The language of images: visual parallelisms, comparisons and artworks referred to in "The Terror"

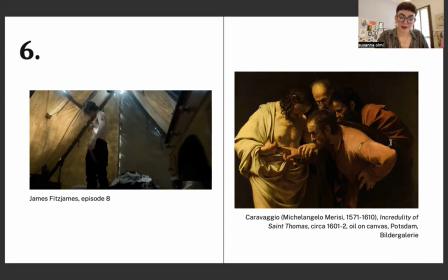He started as a vanaglorious young man who was doing everything in his power to constantly be at the center of everyone's attention, and then he slowly ended up stripping himself of all of those masks and fancies that he used to wear all the time.
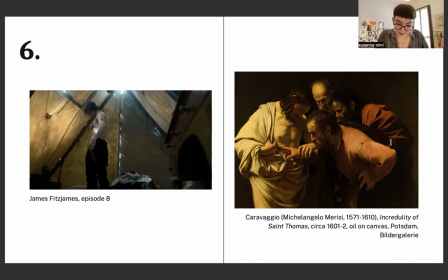He became the man he has always been underneath that facade, a loyal second and a caring, responsible leader to his men, who he still gives his everything to, even his last dying breath and sacrifice.
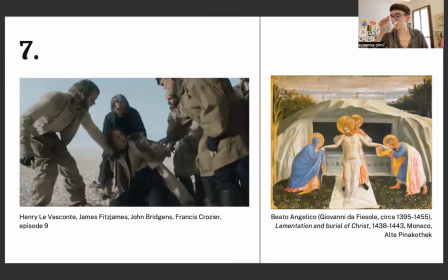For the seventh comparison, we still have another kind of parallelism between Christ and Fitzjames.
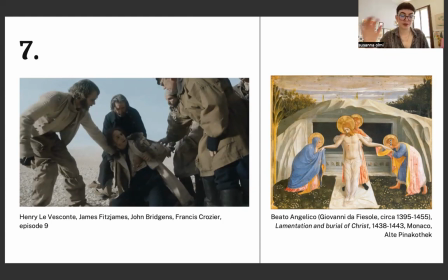This is from episode 9, and most of episode 9 is about Fitzjames being compared to Christ, starting from this scene where he and the crew are dragging the boat sledges on land. Fitzjames is barely standing on his feet at this point,
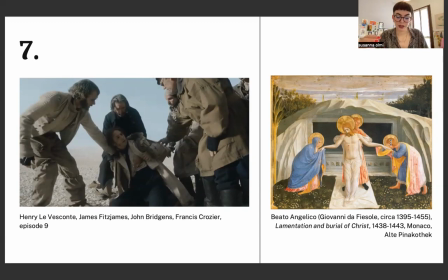yet he makes no mention of it and keeps pulling his fair share of weight like everyone else, until it's too late and he ends up collapsing on the ground. The moment he trips and falls and tries to get back to his feet is a clear reference
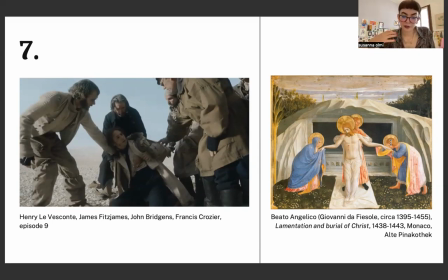to the moment Christ fell underneath the cross's weight on his way to Calvary. Both him and Fitzjames are walking to the place they are going to die, and if Christ was completely aware of it,
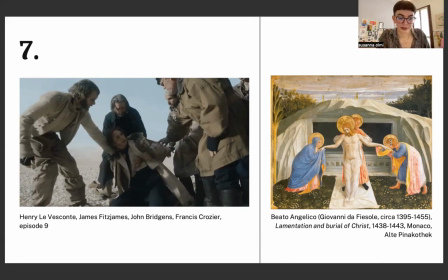by this point Fitzjames was probably also realizing that was going to happen the same to him as well. The scene itself is constructed in a way that makes us think about Christ's death, since it resembles a classic lamentation over the body of Christ iconography.
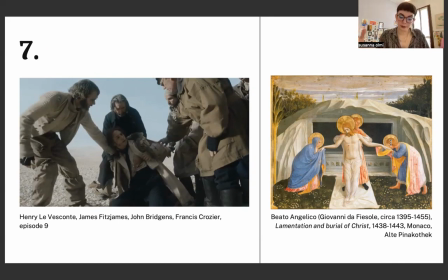The lamentation is the moment where the Virgin Mary, Saint John the Evangelist, and Mary Magdalene, and sometimes even Joseph of Arimathea and Nicodemus as well, are grieving the loss of Christ over his body, after having deposited it off the cross on the Golgotha.
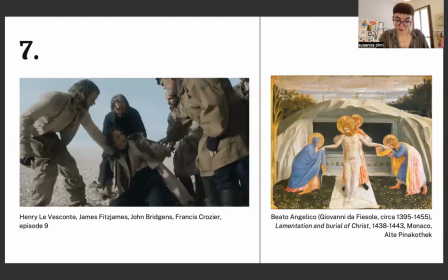It's one of the most well-known and popular iconographies in Christian religion that's been painted from the Middle Ages till today. Its composition has been codified through time, like every other religious scene, so that the public,
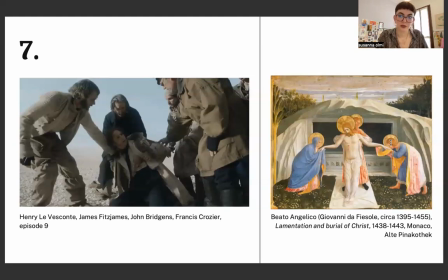especially illiterate people back in, for example, Middle Age or centuries ago, could easily recognize it by sight only. The orientation of a lamentation scene is usually horizontal.
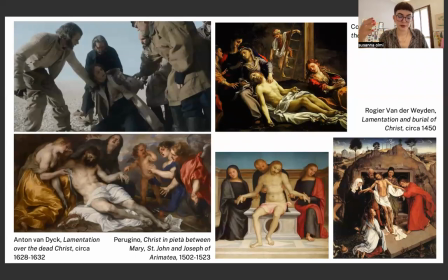For example, like these ones, presenting the pale dead body of Christ and the eventual tomb in the foreground. The terror, which is shot in a 16:9 aspect ratio, uses this format to its own advantage here.
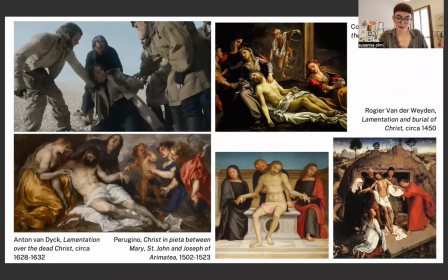Fitzjames occupies the middle of the frame. Let's get back to this one.
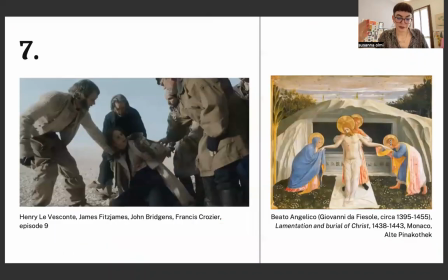He occupies the middle of the frame, with the other three characters reaching for him from all sides. Crozier from the right, from our right, Leviscount from the left, and Bridgens from behind him. It both looks like they are helping Fitzjames to his feet again and helping him to lay down too,
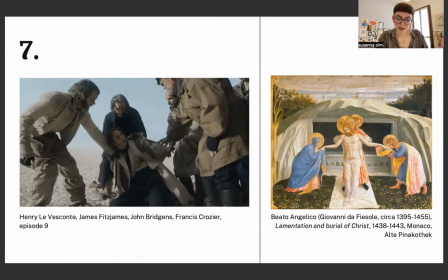like in a deposition from the cross scene, which is the moment that precedes the lamentation. Moreover, it almost looks like Bridgens is either holding Fitzjames' body or is about to pull him across his lap, like the Virgin Mary will do with Christ in a Pietà piece,
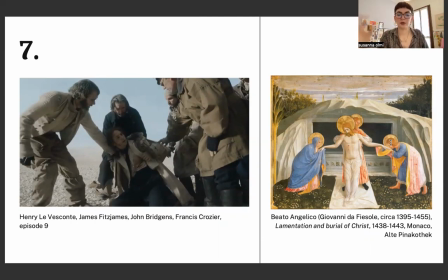which is basically a lamentation but only presenting the Virgin Mary and Christ. If we compare this moment with other lamentations, such as the one by Beato Angelico that I decided to use as a comparison here, we can notice that the composition is very similar in both of them.
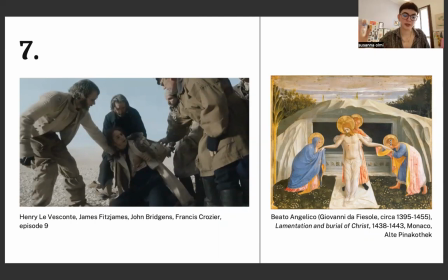Sometimes Christ's body is laying completely horizontal, sometimes it's being held up by one of the characters or by all of them, but in every single case,
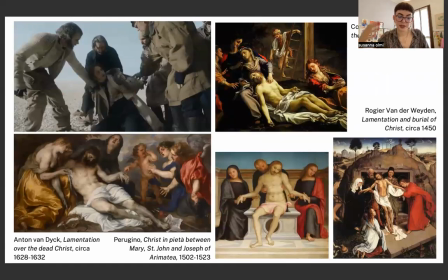the composition creates a triangular shape, with Christ in the center of it. This both has a symbolic meaning, like this as well.
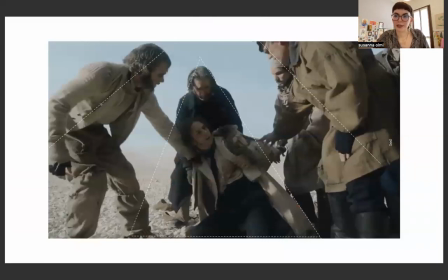This has a symbolic meaning because it represents the Holy Trinity in Christian iconography and religion. But it's also a trick to direct our gaze where the artist wanted to go, on Christ's body,
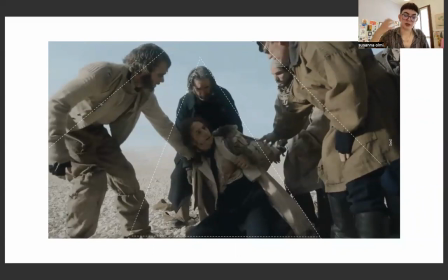moving from his feet, usually all the way up to his face, so that the viewer can fully take in his wounds and lifeless figure. The scene from the show is built exactly like this. Fitzjames is in the triangular shape that he and Bridgens create together,
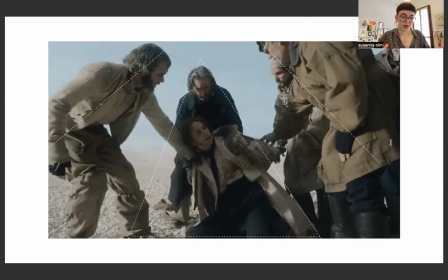and that has Bridgens' head as the higher part of it. The rest of the composition strengthens the perception. The lines from Leviscount and Crozier's bodies leaning toward Fitzjames echo the line of the sides of the triangle.
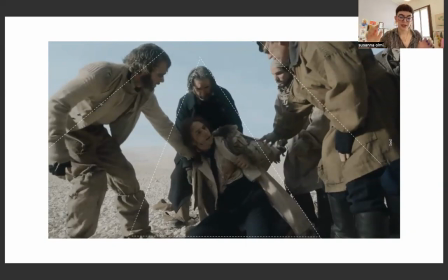And the empty space between their bodies and Fitzjames's body both work in framing his figure and pushing our gaze from his body up to his face. Even the characters' gazes help in bringing our own eyes,
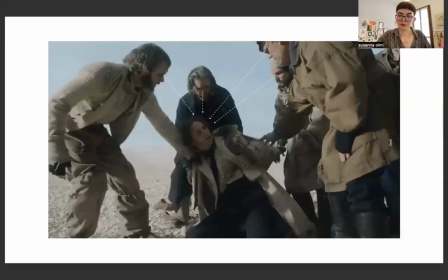like this, our own eyes there to the focus of the picture, which is Fitzjames's face, because they act like invisible arrows to Fitzjames's shocked face,
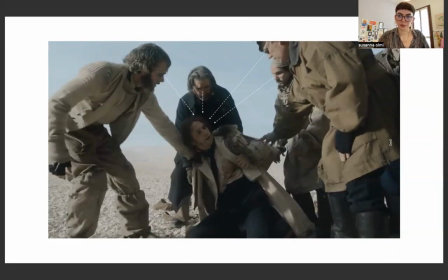frowning in pain and fear. There is no need for a repoussoir here to make us feel like we are part of the scene, because we are so invested in the moment that we end up sharing Leviscount, Bridgens, and Crozier's positions and roles. We too are standing in front of Fitzjames.
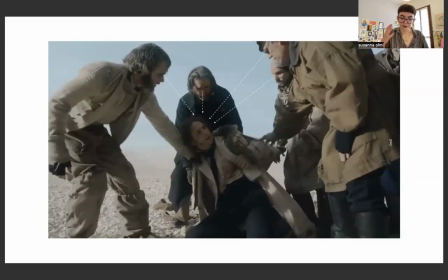We too are worried, sick about what is happening to him, and we too are reaching out to help him, just like the other three men are doing. So basically, we become another character of this scene,
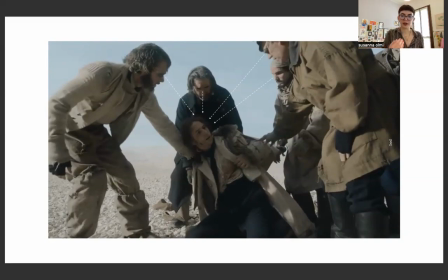and we are standing at the other side of Fitzjames, opposite to Bridgens. So we are basically part of this lamentation. We become another character of the scene.
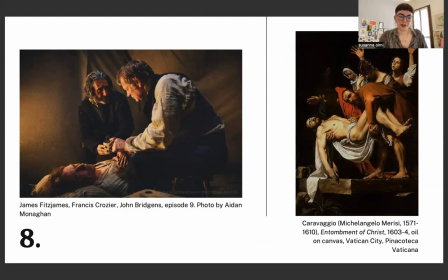And this is the death scene of Fitzjames. That scene is not only heartbreakingly intimate, but it also exudes a sense of sacredness as well.
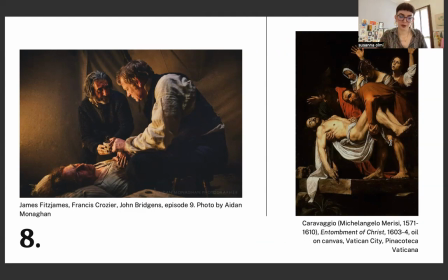It echoes a classic deposition from the cross or an entombment scene, where the body of Christ is surrounded by the Virgin Mary, Mary Magdalene, and John the Evangelist, and again, sometimes even Joseph of Arimathea and Nicodemus,
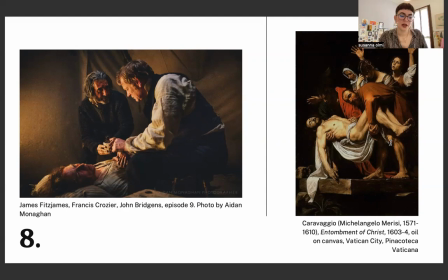maybe even some other characters at times. After having been removed from the cross into the ground. In the entombment scenes, Christ is being laid into his grave, just like in this artwork by Caravaggio.
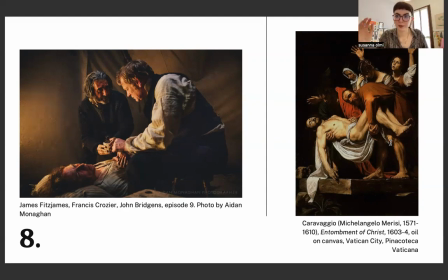The photograph by Aidan Monaghan, I hope I'm pronouncing the name right, sorry if I'm not, captures the stillness of imminent death and the deep sorrows that the characters involved are experiencing. We as viewers are kept out of this scene, the one from the show.
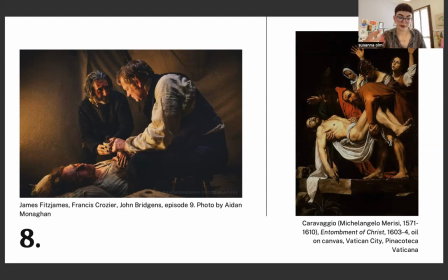There is a distance between us and the characters in both the photograph and the artwork, like a glass wall placed between us and them and the characters, inevitably dividing our spaces.
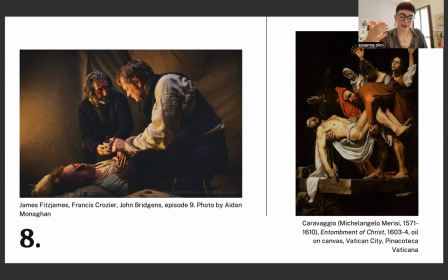The characters are so focused on each other that our presence doesn't even get acknowledged. They're too taken in their own despair to spare us a glance. No one looks at us.